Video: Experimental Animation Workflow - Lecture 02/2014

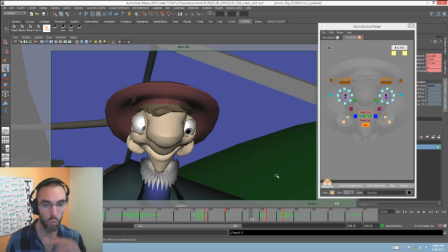Because this is going to be 100% experimentation. What's the great part about experimenting with the eye lines is because one frame, forward or back, makes the world of difference, okay? And I can already tell what's going to happen.
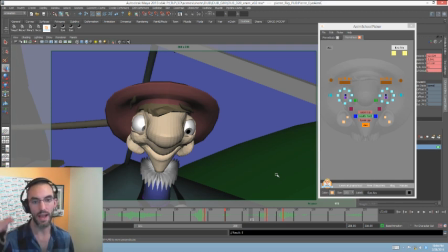The later it takes for him to look back up at the king, the longer he's thinking about like what it means. The earlier he looks back at the king, the more he is,
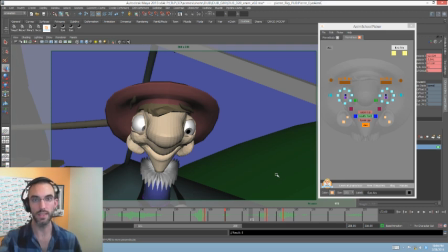the thought process is pleased with the king, pleased that it happened.
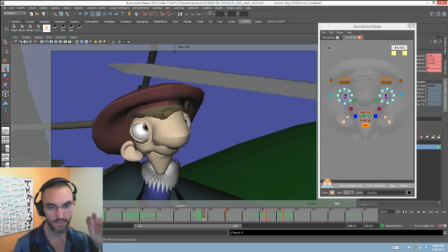Okay, so let's just watch it in the sort of like the whatever default that I just created, and then we'll see.
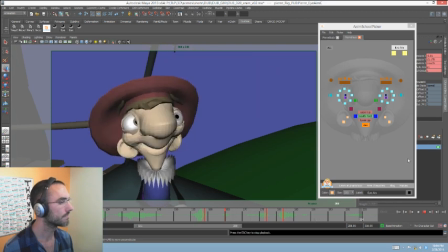I dub thee Sir Pierre, knight in my court. Now I dub thee Sir Pierre, knight in my court. Now I dub thee Sir.
Okay, now let's see if what I was saying was true.
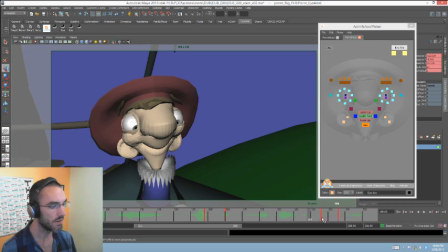All right, I'm going to push this way late, so that basically he's thinking about it the whole time.
Now I dub thee Sir Pierre, knight in my court. Now I dub thee.
Okay, this is a little bit distracting having such a slow eye dart, so I'm going to make it.
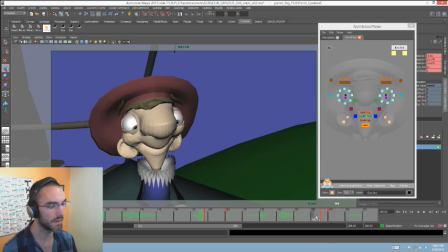I'm going to make it 2 frames.
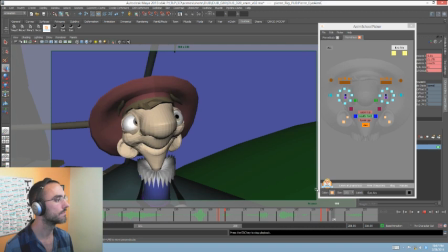Now I dub thee Sir Pierre, knight in my court. Now I dub thee Sir Pierre, knight in my court. Now I dub.
Just make it 1 frame.
Now I dub thee Sir Pierre, knight in my court. Now.
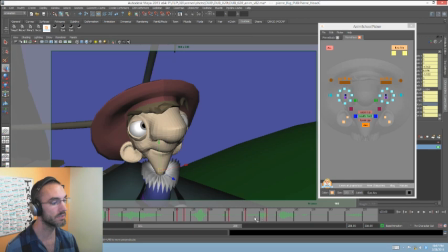And just sometimes if you're just like getting distracted by the fact that there's like no end, like for me right now I'm getting a little distracted by the fact that there's not a moving hole at the end here.
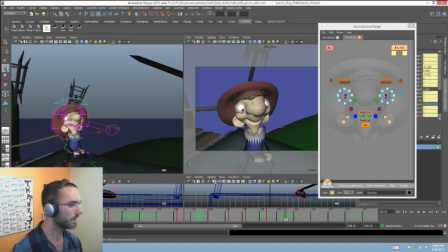Where is that animation?
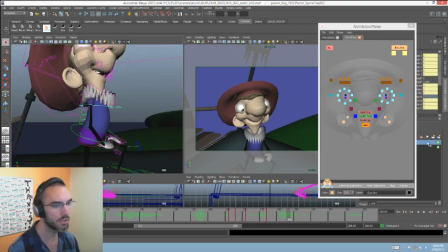Who's got that animation? Who's got that? Ah, here it is.
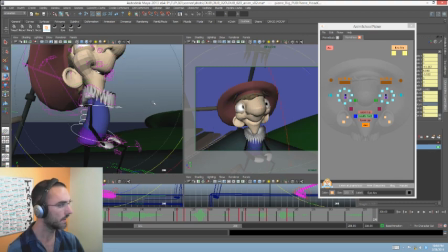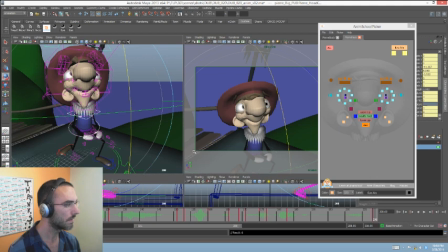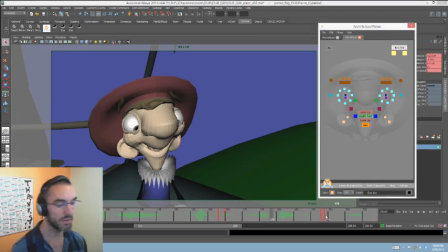Okay. All right. So it's way too late, right? Obviously, it doesn't look great.
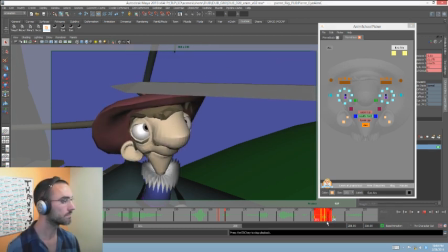Let's start experimenting.
Now I dub thee Sir Pierre, knight in my court. Now.
All right, halfway.
Now I dub thee Sir Pierre.
We're listening to too much of it. It's not efficient.
Knight in my
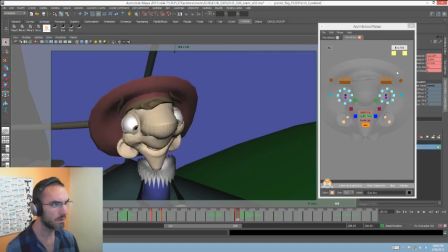court. Now Pierre, knight in my court. Now Pierre, knight in my court. Now Pierre, knight in my court.
Okay.
Now Pierre, knight in my court.
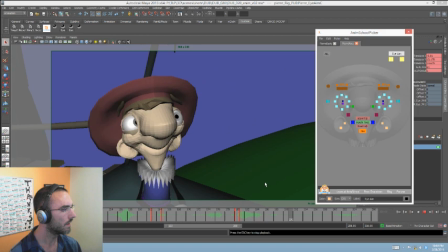Now Pierre, knight in my court. Now Pierre, knight in my.